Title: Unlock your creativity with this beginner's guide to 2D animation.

Before I introduce what animation is, let me introduce myself. My name is Azark. I've been animating for 3 years, and I've been in a continuous process to keep learning and improving my skills. I am a 2D animator. That means that I animate drawings, like this. I do not animate 3D animation that can look like this. I've animated quite a bit. Just look at this work.
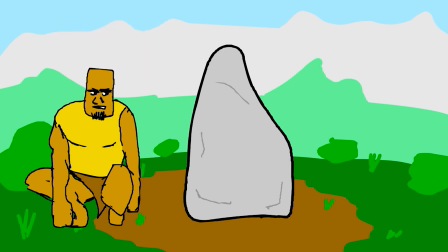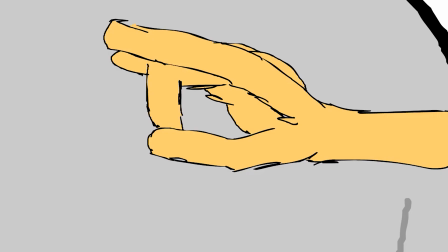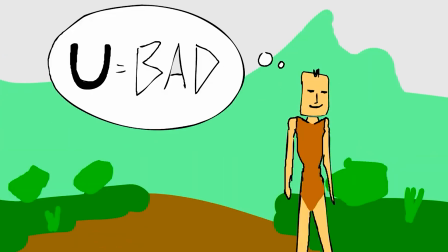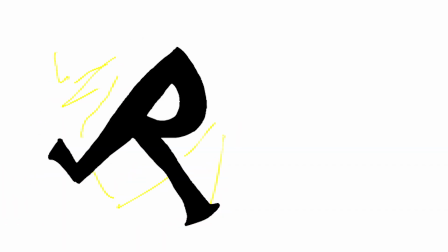62s
But look at this intro that I animated.
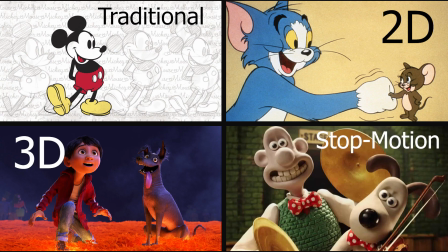69s
Although I will be teaching you some basics about 2D animation,
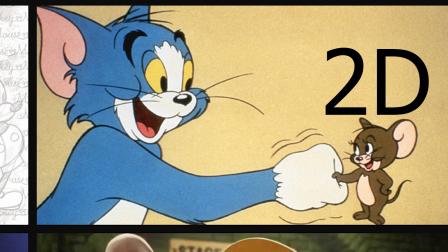74s
the principles that I will teach you apply to all the other types of animation. So to understand animation, we first have to understand what motion is.
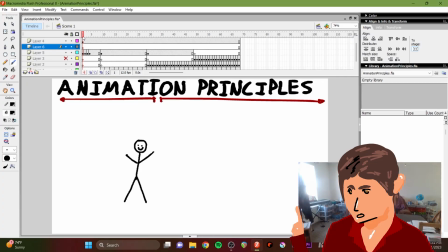91s
Motion is basically the illusion of movement created by changes in what we see.
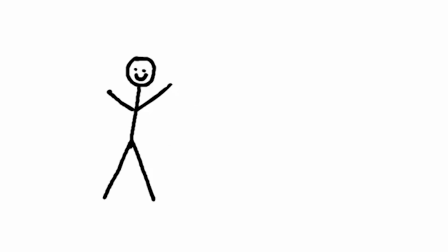100s
So here to here, that is a change in motion.
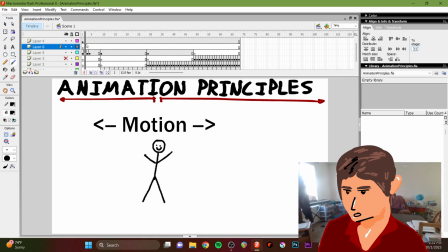105s
Your eyes automatically fill in the blanks to assume that that is motion. Animations move at a certain frame rate per second. This constitutes how fast they're moving, how many drawings are shown for each second.
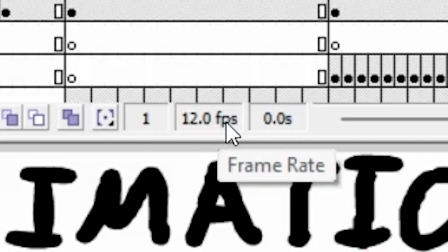126s
Right now I have this in 12 frames per second. We see things in 30 to 60 frames per second.
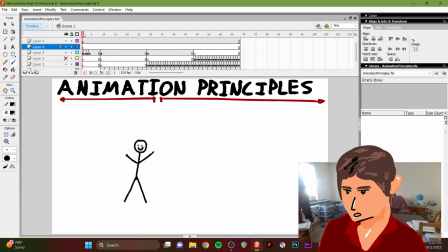134s
That means we see up to 60 different frames or drawings or pictures every moment, and that creates our experience and the illusion of movement. But this motion looks very rough.
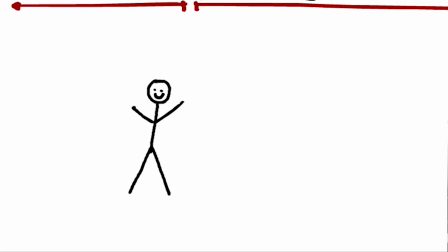151s
We can make this motion look a lot more realistic and a lot more smooth
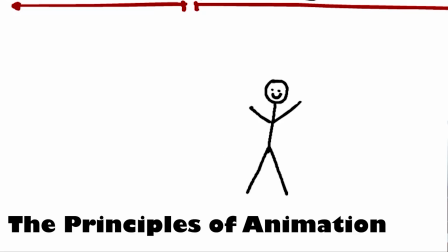156s
by applying the principles of animation that I will show you today.
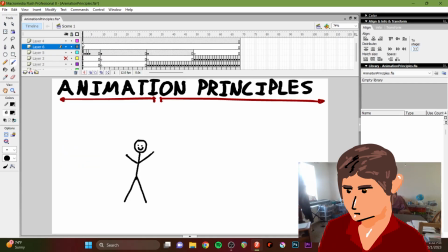161s
So the first principle I will go into is called easing in and easing out.
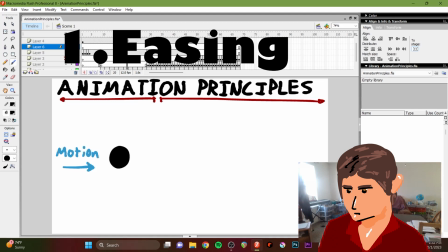169s
Easing is where you add
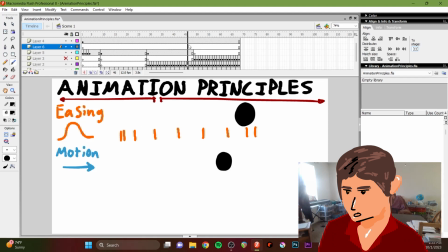173s
frames to slow down certain parts and make other parts faster. Look, for instance, at this ball. Its motion looks very mechanical. Now let's contrast that with using easing.
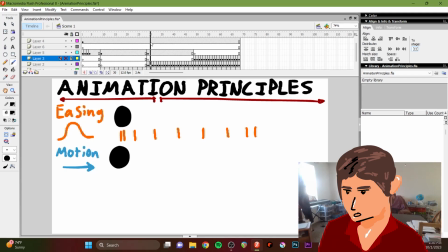192s
This is just a representation of speeding up and slowing down. If the frames are closer together, they will appear to be moving slow. If they are further apart, they will appear to be moving fast. Most things take some time to speed up,
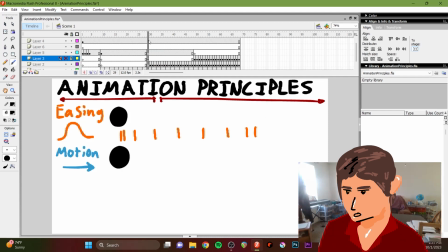209s
and that is why the ball with easing looks a lot more realistic than just the ball moving in a linear way. Next, we will use these animation principles and a couple others that I will show you along the way to create a simple bouncing ball animation.
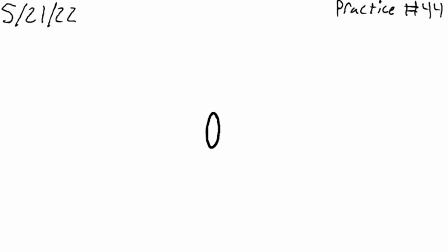230s
The bouncing ball exercise is one of the most basic and yet one of the most important exercises for learning animation. Once you learn how to animate a bouncing ball and apply the principles to it,
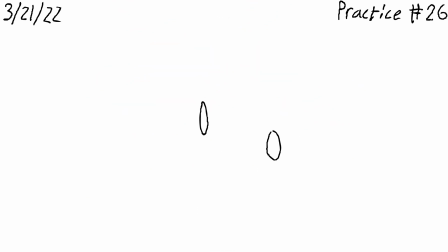246s
you can apply them to much more complex things and drawings. And this will give you a lot more creative freedom.